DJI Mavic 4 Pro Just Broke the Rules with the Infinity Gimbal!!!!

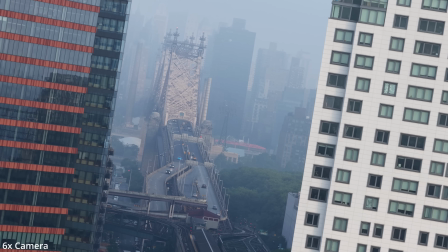[0:55]
At first when I heard about this whole infinity gimbal roll, I said to myself This is real gimmicky,
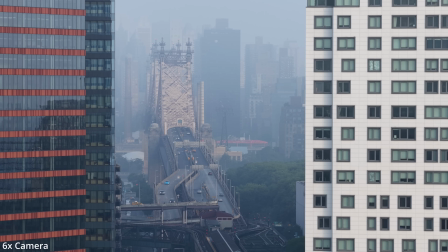[1:01]
but actually I think it is a really cool shot that gives these cinematic
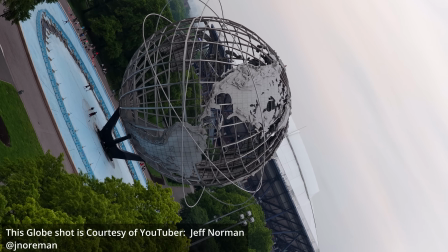[1:06]
type drones a type of FPV kind of experience when it's rolling,
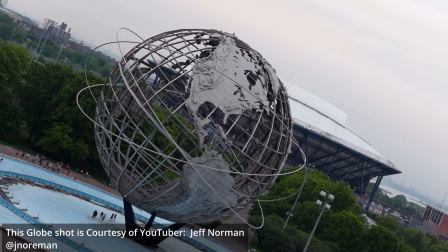[1:11]
but it's a smooth FPV experience you don't want to do it too fast to get people dizzy and you don't want every shot to be a gimbal roll But I
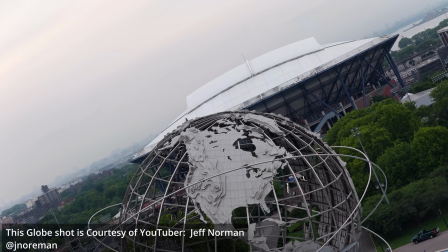[1:18]
think it makes a beautiful opener or beautiful closer to any one's video as a matter of fact i think you could practically stick
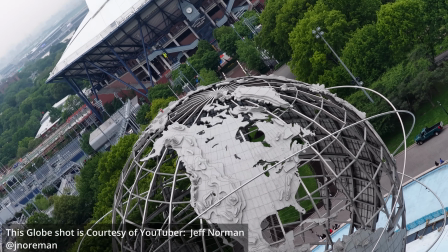[1:26]
this shot anywhere just don't use too much of it it's a really good shot and a very useful feature before i even get this tutorial video started i must first
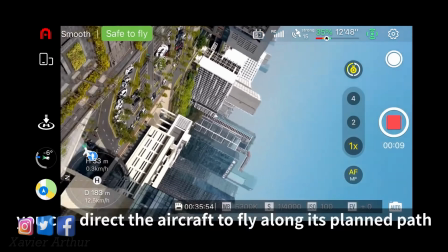[1:36]
give credit to autel for producing the autel light drone that's
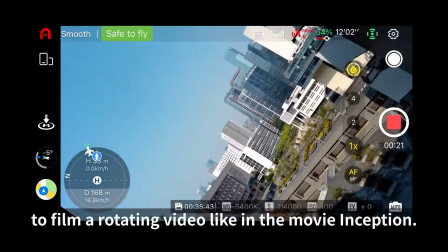[1:41]
actually a three-year-old drone and the first drone to actually innovate
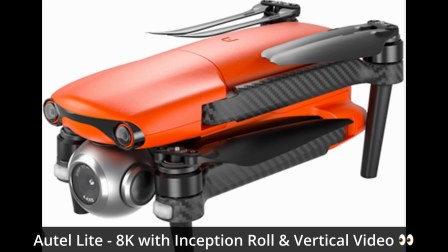[1:47]
and implement a four-axis gimbal with the infinity roll and in the same breath. I've got to give DJI credit for taking that same concept and just bringing it to a
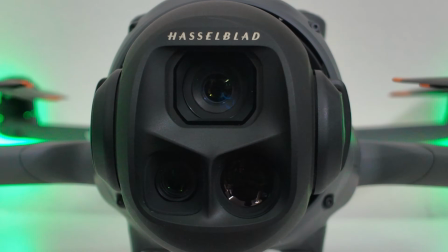[2:00]
whole nother level with a triple camera setup that can do the infinity roll.
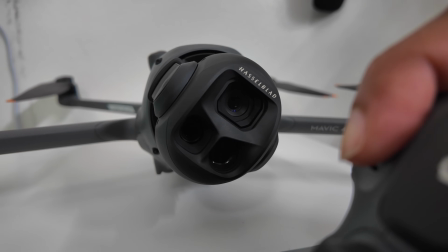[2:06]
This gimbal can actually roll to the left minus 40 degrees and that's it. It stops right there and to the right it can rotate a complete 360
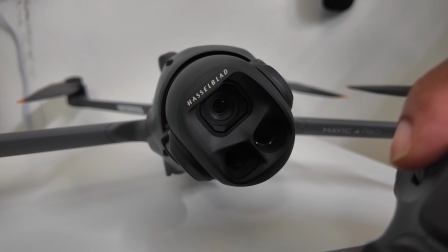[2:18]
degrees going all the way to 400 degrees max.
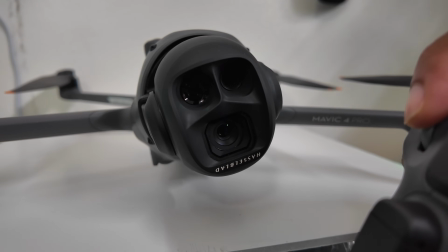[2:23]
So not quite infinity. Infinity would be round and round and round and round and never stops.
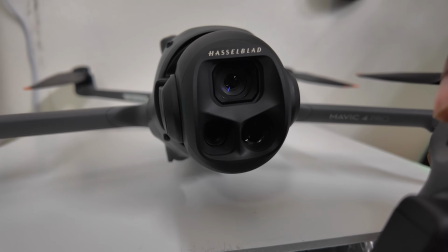[2:29]
So the reason why I'm mentioning this is because I don't want you to go rolling left or rolling right
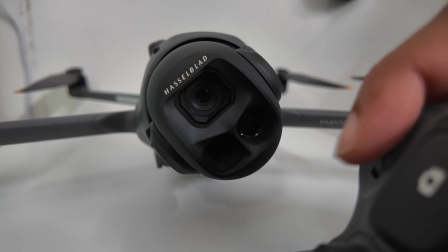[2:34]
on your gimbal and find yourself getting stuck and wondering why am I not rolling infinitely. The very first thing I recommend before you even think about rolling this gimbal is getting your button for your gimbal roll set up properly now by default you have to press and hold this left button under here and scroll the wheel either right or left to roll the gimbal left or right if
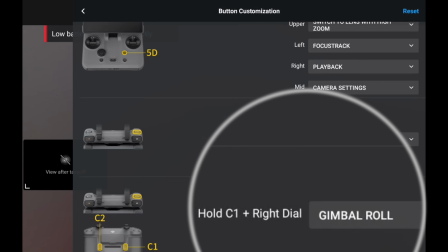[3:00]
you do not hold this button down while you roll the wheel it will not gimbal roll if you just scroll the wheel all the camera will do is zoom in and zoom out. And when you're getting started with anything new, easier and simpler is always the best way to start.
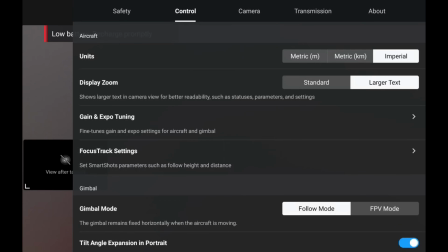[3:16]
So I recommend go into your control at the top of your screen, go in the control menu,
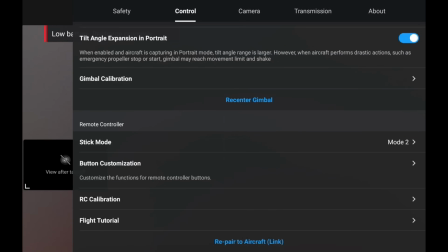[3:23]
scroll down to button customization, click on the right dial that drops down and set that to gimbal roll.
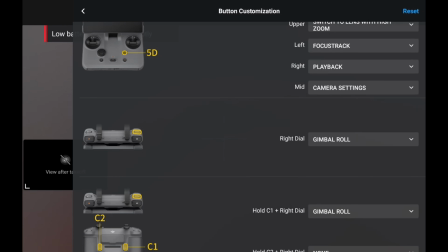[3:31]
What that will do is avoid you from having to hold this down all the time while you're flying. And all you need to do now is roll this left or roll it right to start your gimbal roll. Another thing that you should be aware of when talking about limitations is the ability for this to gimbal roll while you're tilting down or while you're tilting up.
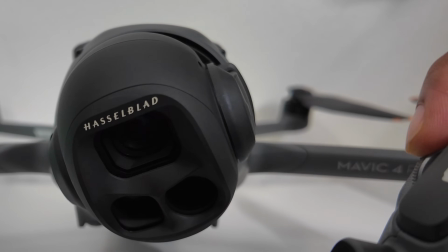[3:53]
If you look down too much with this gimbal, it will not allow you to infinity roll.
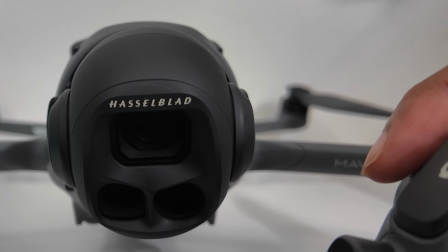[3:58]
Basically, give or take you can only be tilted up about 13 degrees and
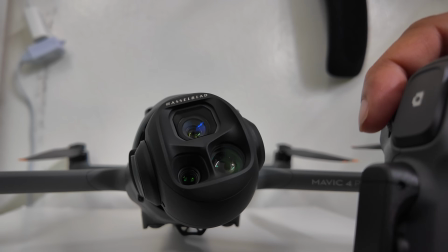[4:02]
tilted down about 13 degrees if you want to do the infinity roll so I would
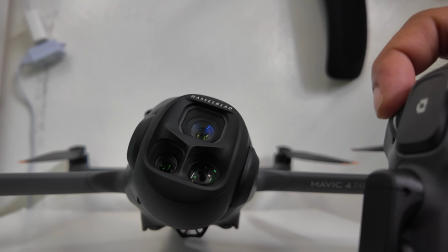[4:07]
say anywhere minus 13 or plus 13 that is probably
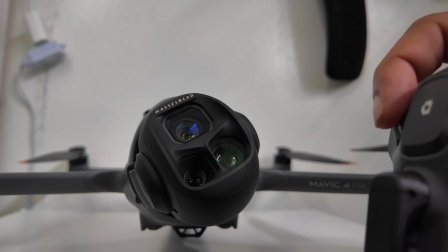[4:12]
your max tilt that will allow you to gimbal roll so bear that in mind instead of just rolling in one direction and going round and round and round start off by rolling on the minus side on the minus 40 degrees and as you're approaching the minus 40 degrees,
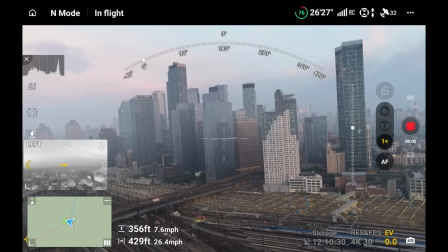[4:30]
whip it in the other direction and that gives you a nice tilt in one direction and then restart the rolling process. So it gives you a nice wavy kind of a start.
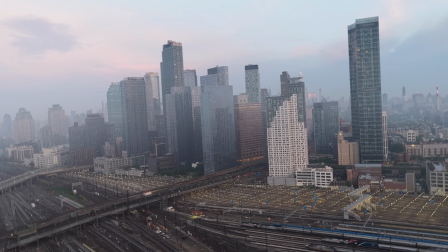[4:41]
I find that to be very cinematic looking as opposed to just rolling in one direction from beginning to end. So that's a pretty good tip for you right there. Until you really get the hang of this gimbal mode, set your camera in auto and forget it.